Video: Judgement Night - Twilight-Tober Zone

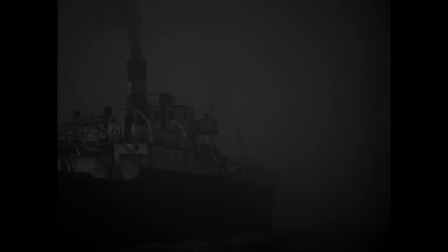Judgement Night takes place on a ship out at sea in 1942.
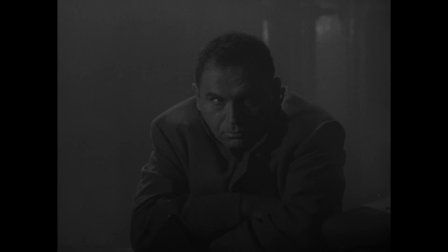There's a mystery surrounding the identity of the main character that permeates the story.
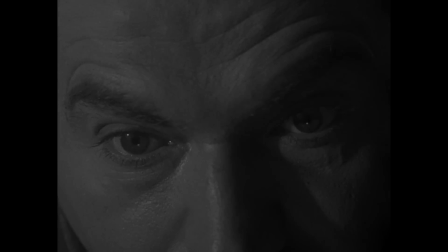That identity is even a mystery to the main character himself.
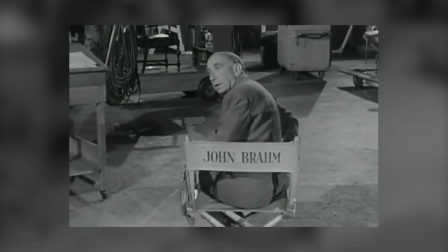This was the first episode in the production order to be directed by John Brahm, as he would go on to direct 11 more, including 4 additional episodes in Season 1.
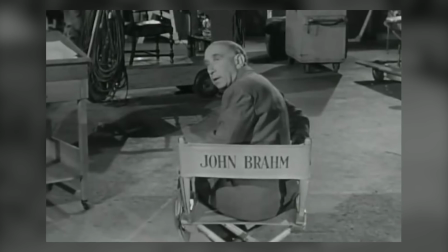As stated in our Time Enough at Last video, that's the most of any director in the series.
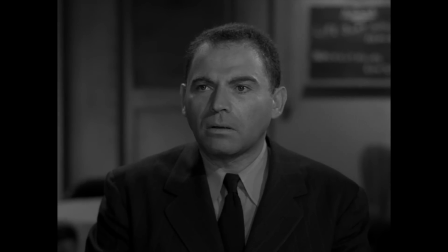Of the first 18 episodes of The Twilight Zone, this was the only script censored by advertisers, although it's not as scandalous as you might think.
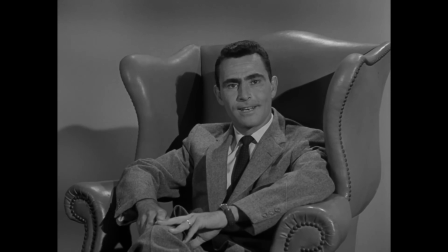Rod Serling explained in this 1959 interview with Mike Wallace. We have had one line changed.
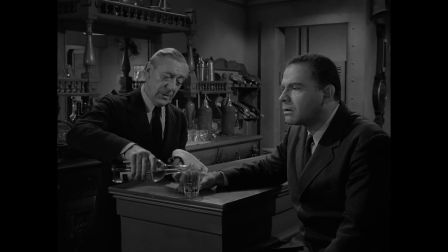On the bridge of a British ship, a sailor calls down to the galley and asks, in my script, for a pot of tea. One of my sponsors happens to sell instant coffee, and he took great umbrage with the idea of saying tea. And we decided we'd ask for a tray to be sent up to the bridge.
Tray to the bridge, please.
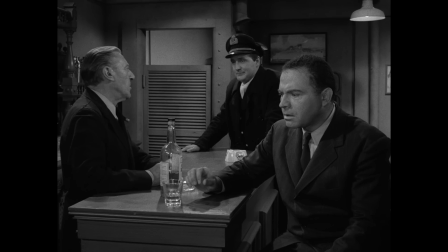So no direct mentions of tea, but there are a few mentions of coffee.
How about some coffee, sir?
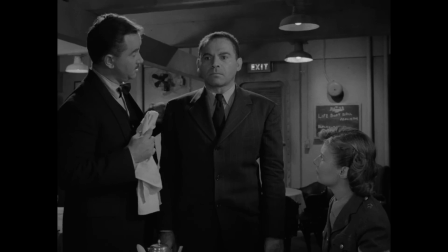Thank you. I would like a cup of coffee. Can I get you some more coffee? Oh yes, much coffee.
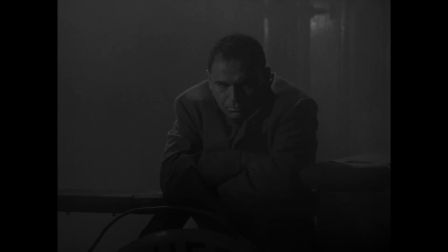In the year 1942, a German-born man named Karl Lancer finds himself aboard a British cargo freighter,
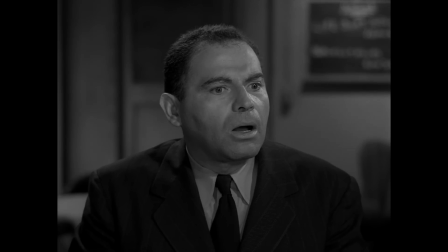the SS Queen of Glasgow, crossing the Atlantic. He has no memory of how he got there and can only remember his name and birthplace.
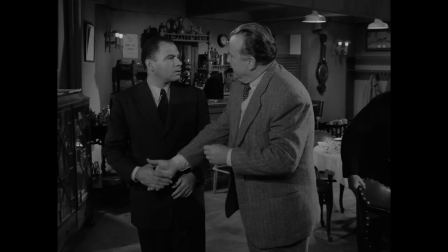The passengers on board are friendly and make small talk about their current situation.
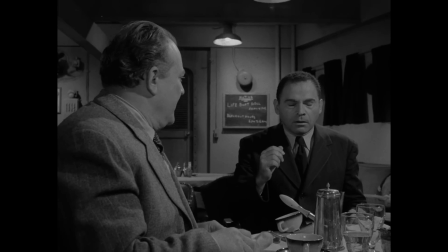Certain words and subjects slowly start to trigger Lancer as he gets closer to recovering his memory.
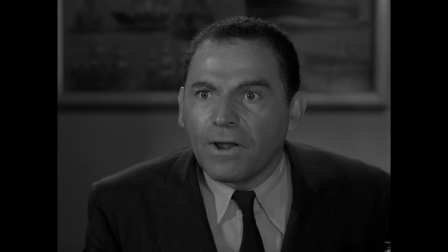He begins to panic when he realizes something awful will happen to the ship at 1:15 a.m.
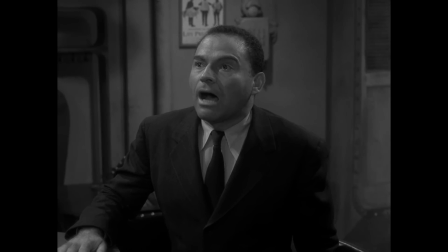At that point, the ship's engines have been shut down and they drift in the ocean when another vessel is seen approaching.
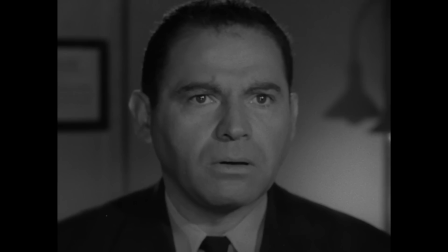Lancer is played here by Nehemiah Persoff. The amnesia his character experiences throughout the episode is exaggerated quite a bit.
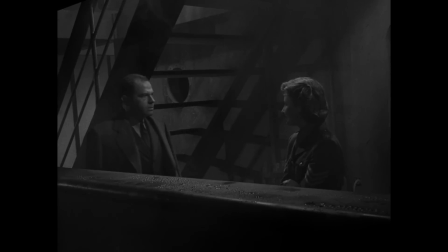For the time, I'm sure it was a fine performance, but looking back with a modern lens shows that there wasn't much subtlety in his delivery.
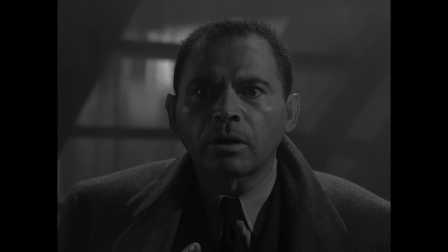Doom. We are being stalked. I know we're being stalked.
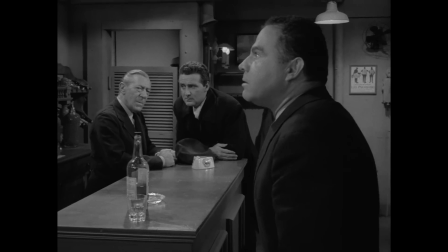We will drift until 1:15.
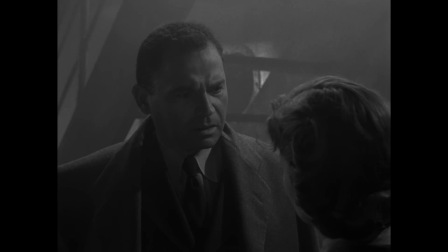I wouldn't call it a bad performance, but we did see the amnesiac-type character played much better throughout the series.
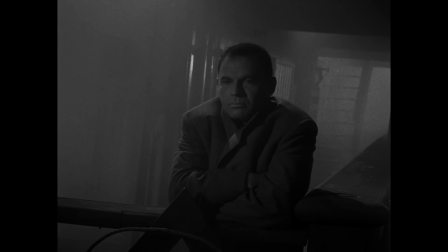The deliberate, slow pacing and ghostly cinematography of the episode gives it an ominous tone.
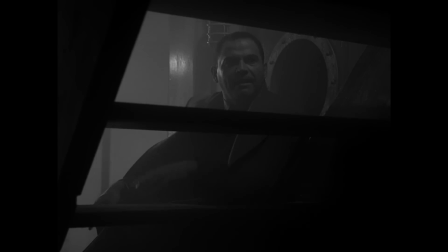That's probably the best part about it. You can really feel the tension slowly rise as we're placed in a calm before the storm scenario.
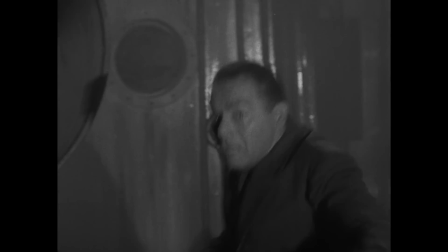When 1:15 hits, Lancer starts shouting to abandon ship, but can't find anyone.
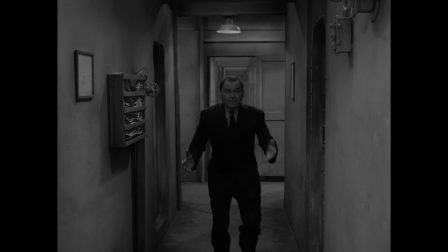That is, until he goes below deck.
What do I have to do to you? Do I have to grab you and put you on deck?
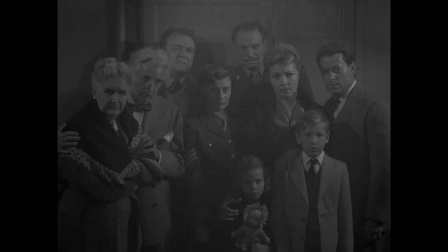Do I have to grab you bodily and put you in the lifeboats? That shot in the hallway with Lancer
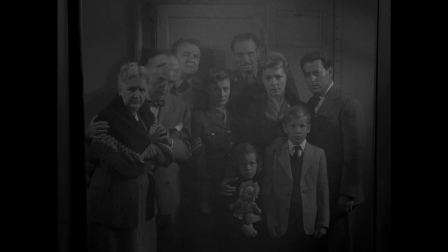screaming and cutting to the creepy dead stares of some of the passengers are very effective.
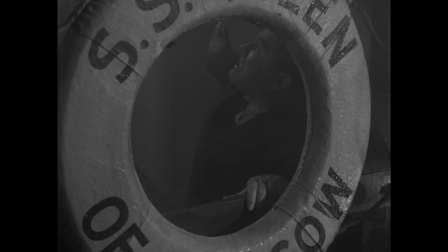He then heads above and shouts the names of those he's met on board. The empty echo drives home the gloomy reality of what's about to happen.
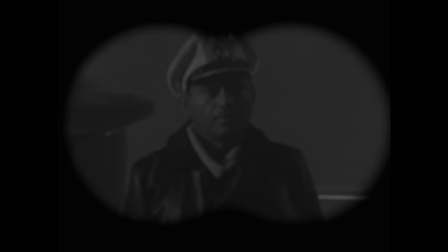This is Persoff's best acting in the episode, and leads up to the big reveal of Lancer seeing himself leading the approaching enemy ship.
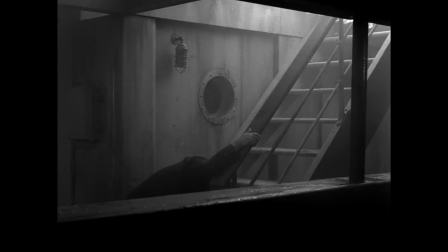The freighter is relentlessly attacked as everyone on board is killed.
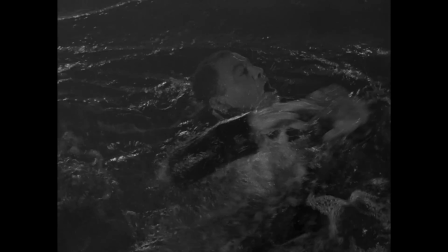The ship then sinks after Lancer disappears under the murky water.
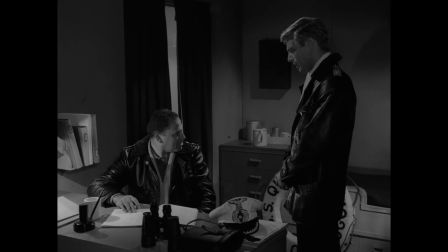On the attacking German U-boat, we see Captain Lancer gloating over sinking the Queen of Glasgow.
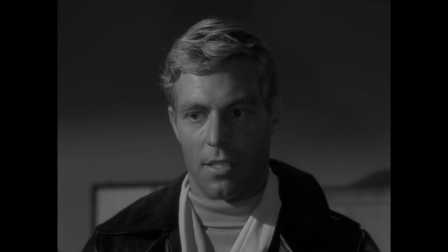When his second-in-command informs him that women and children were on the ship, Lancer shows no remorse. His subordinate goes on to express his guilt and wonders what kind of divine punishment men like them will receive for such a heinous act.
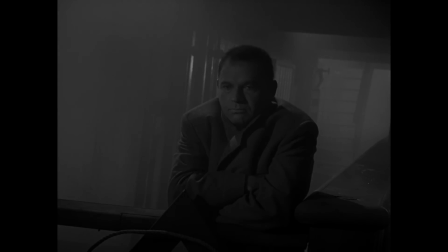We then see Lancer again appear on the Queen of Glasgow, uncertain of how he got there.
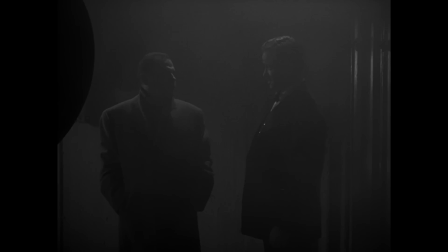He's doomed to repeat the same event over and over, dying with those he mercilessly killed without warning.